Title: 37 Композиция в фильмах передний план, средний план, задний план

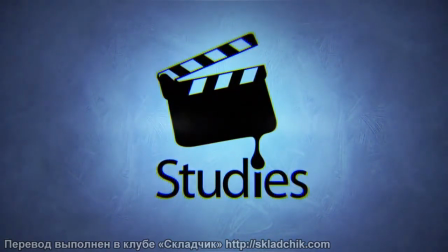(0:04)
Привет, ребята, это Мэтт Коор и курс ControlPaint.com. В этом эпизоде мы поговорим о трех вещах.
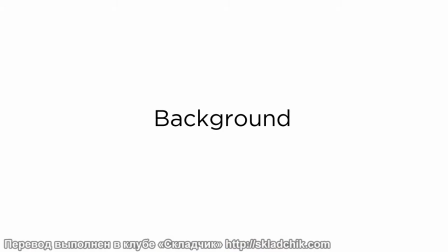(0:11)
Передний план, средний план и задний план. Суть наших занятий в том, чтобы взять из фильма ряд стоп-кадров и исследовать их.
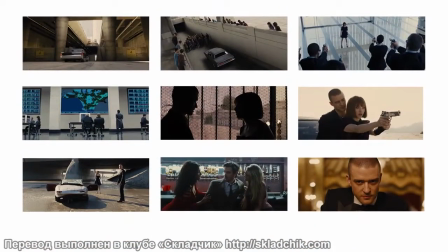(0:20)
Однако из важных вещей, которые нам стоит узнать, это то, как структурировать визуальный ряд.
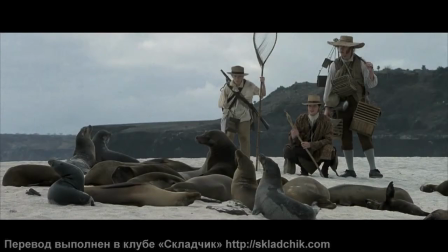(0:25)
Итак, у меня есть стоп-кадр, и мне нужно понять, что такое передний план, что такое средний план и что такое задний план. Забудьте обо всем остальном. Вот с чем мы работаем в этот раз. Это довольно просто.
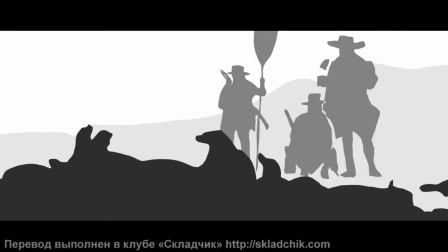(0:39)
Конечно, я так меньше понимаю фильм, я не вижу актеров и декорации. Но с точки зрения структуры, так у нас получается более простое и понятное изображение. Если отбросить специфические особенности сцены, то у нас получается довольно универсальная схема. Если, к примеру, взглянуть на эти два изображения, то, по своей сути, они похожи.
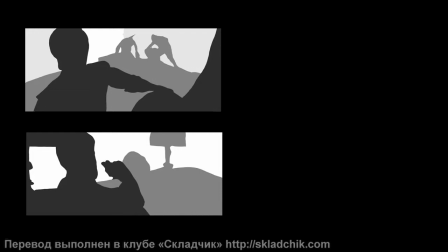(0:59)
Давайте посмотрим. Но если посмотреть на оригиналы этих изображений, окажется, что это совсем разные фильмы.
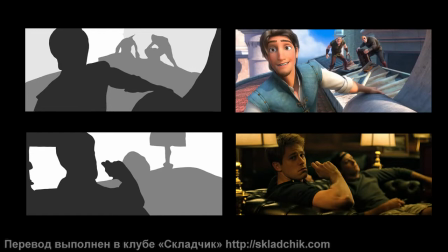(1:07)
Один – это фильм для детей, а другой – для взрослых. В них разное освещение, разные персонажи, в одном из них экшн-сцена и так далее. Суть в том, что вы можете взять изображение из фильма, которое по своей природе фотографично, затем отбросить все детали, оставив только передний, средний и задний план.
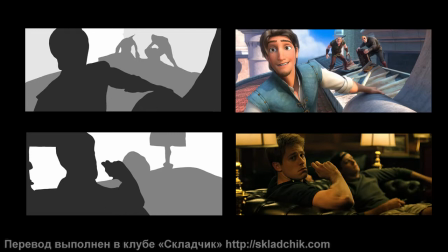(1:25)
То в итоге вы получаете практически готовую формулу. Вы можете наполнить эту схему своими собственными героями, освещением, декорациями и так далее. И в итоге вы получите что-то абсолютно непохожее. Помните, что вы учитесь.
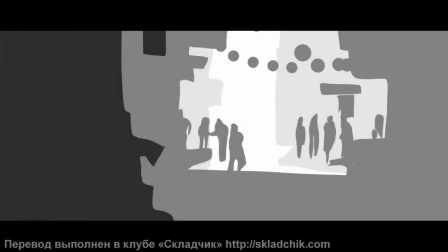(1:39)
И вы учитесь у профессионалов, которые занимаются визуальными искусствами, куда дольше, чем вы.
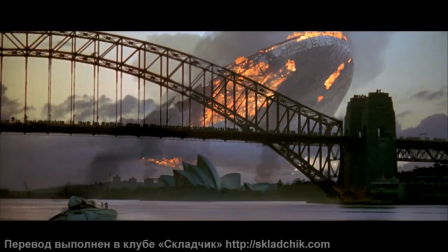(1:45)
Кинематографисты, операторы – эти люди отвечают за подготовку к съемкам. Во время работы они обращают внимание на множество различных моментов.
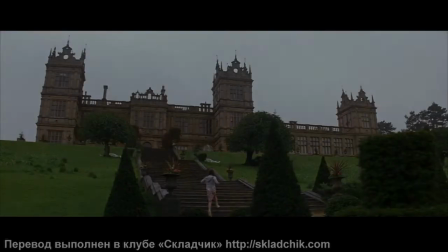(1:53)
И один из них – это передний, средний и задний план. Но если вы только начинаете вникать в эту область,
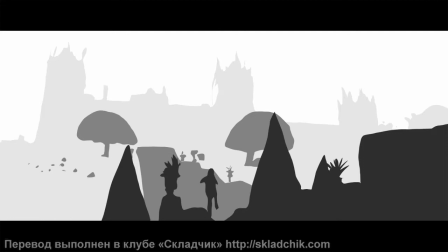(1:59)
то крайне полезно на первых порах отбрасывать лишнюю информацию и сосредоточиться во время работы лишь на каком-то одном элементе.
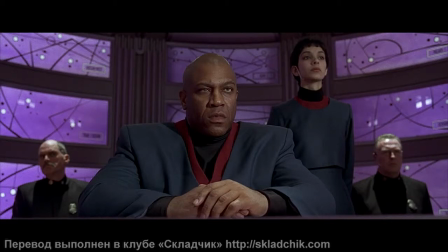(2:07)
Итак, почему же так важен задний, средний и передний планы? Прежде всего потому, что они придают сцене глубину.
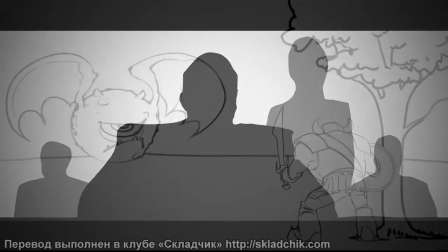(2:14)
И как я говорил в курсе о принципах дизайна, очень важно дать аудитории почувствовать масштаб.
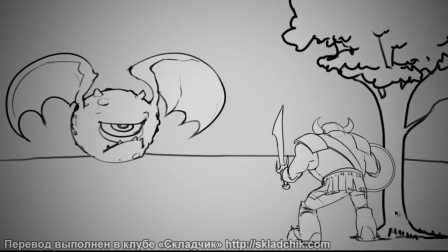(2:19)
И один из самых эффективных способов сделать это – наложение объектов друг на друга.
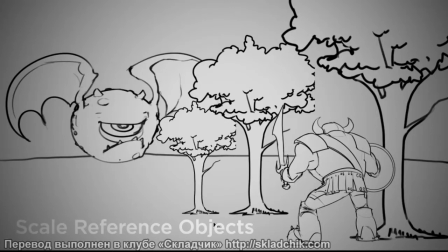(2:25)
Допустим, на переднем плане у вас небольшие объекты. Они накладываются на большие объекты на среднем плане. Так зритель получает ощущение масштаба и может представить, насколько один объект больше другого.
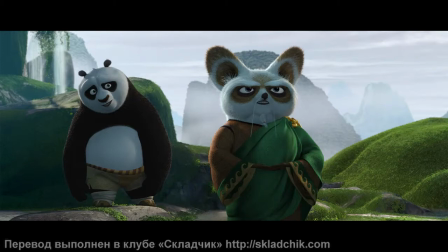(2:41)
Как правило, задний план служит нам для того, чтобы показать, где находятся персонажи.
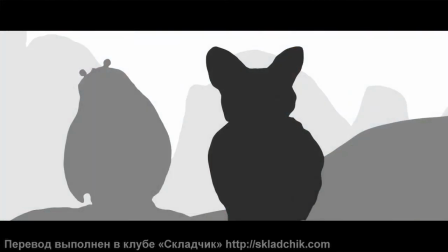(2:46)
На нем обычно расположены элементы декораций.
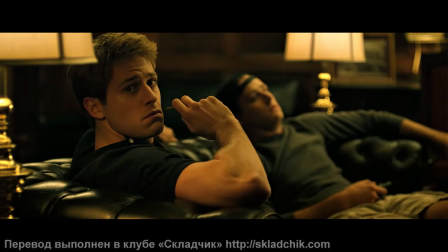(2:49)
Иногда на переднем плане важные для сюжета элемента крупные детальные объекты, которые придают сцене дополнительный смысл. Но ни одно из этих правил не является непреложным.
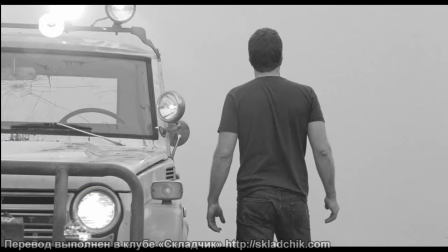(3:01)
Например, у вас может быть один лишь средний план, персонаж позади которого лишь серое облако. И это тоже нормально. Но, как правило, зритель сможет извлечь из сцены максимум информации и почувствовать ее глубину в том случае,
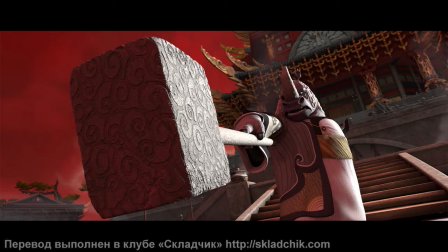(3:13)
если на сцене есть все три элемента – передний, средний и задний планы.
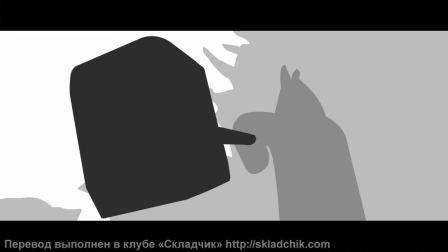(3:22)
Итак, почему же так важно изучать эти планы?
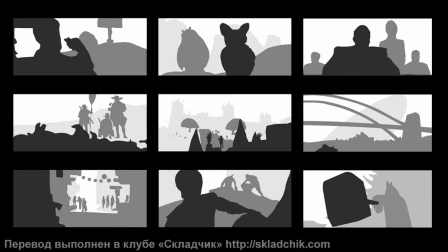(3:25)
Ну потому что когда-нибудь вы сами будете создавать иллюстрации или даже снимать фильмы, и вам нужно будет подготовить миниатюры или раскадровку. И если вы научитесь правильно структурировать разнообразие форм и очертаний во время наших занятий, то сами сможете создавать информативные и интересные раскадровки.
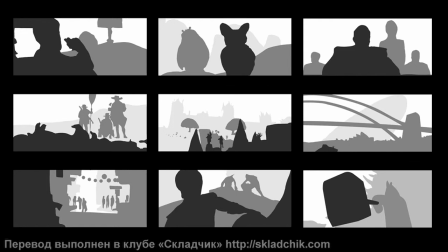(3:42)
И в конечном итоге вы достигнете уровня, когда перестанете думать: «Вот мне нужен передний, средний и задний планы». И начнете создавать композиции по наитию. Это лучший способ освоить эти навыки, изучать каждый аспект композиции по отдельности.
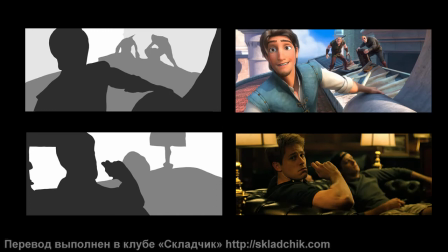(4:02)
И вот когда эти навыки уже будут у вас доведены до автоматизма, вы сможете без труда объединить их между собой.
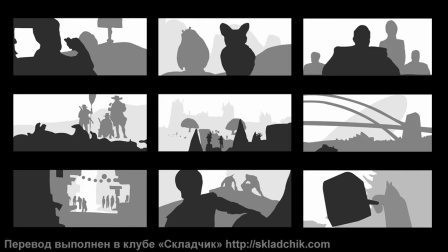(4:08)
Поэтому сейчас возьмите свои стоп-кадры и сделайте простые и грубые наброски планов в Photoshop.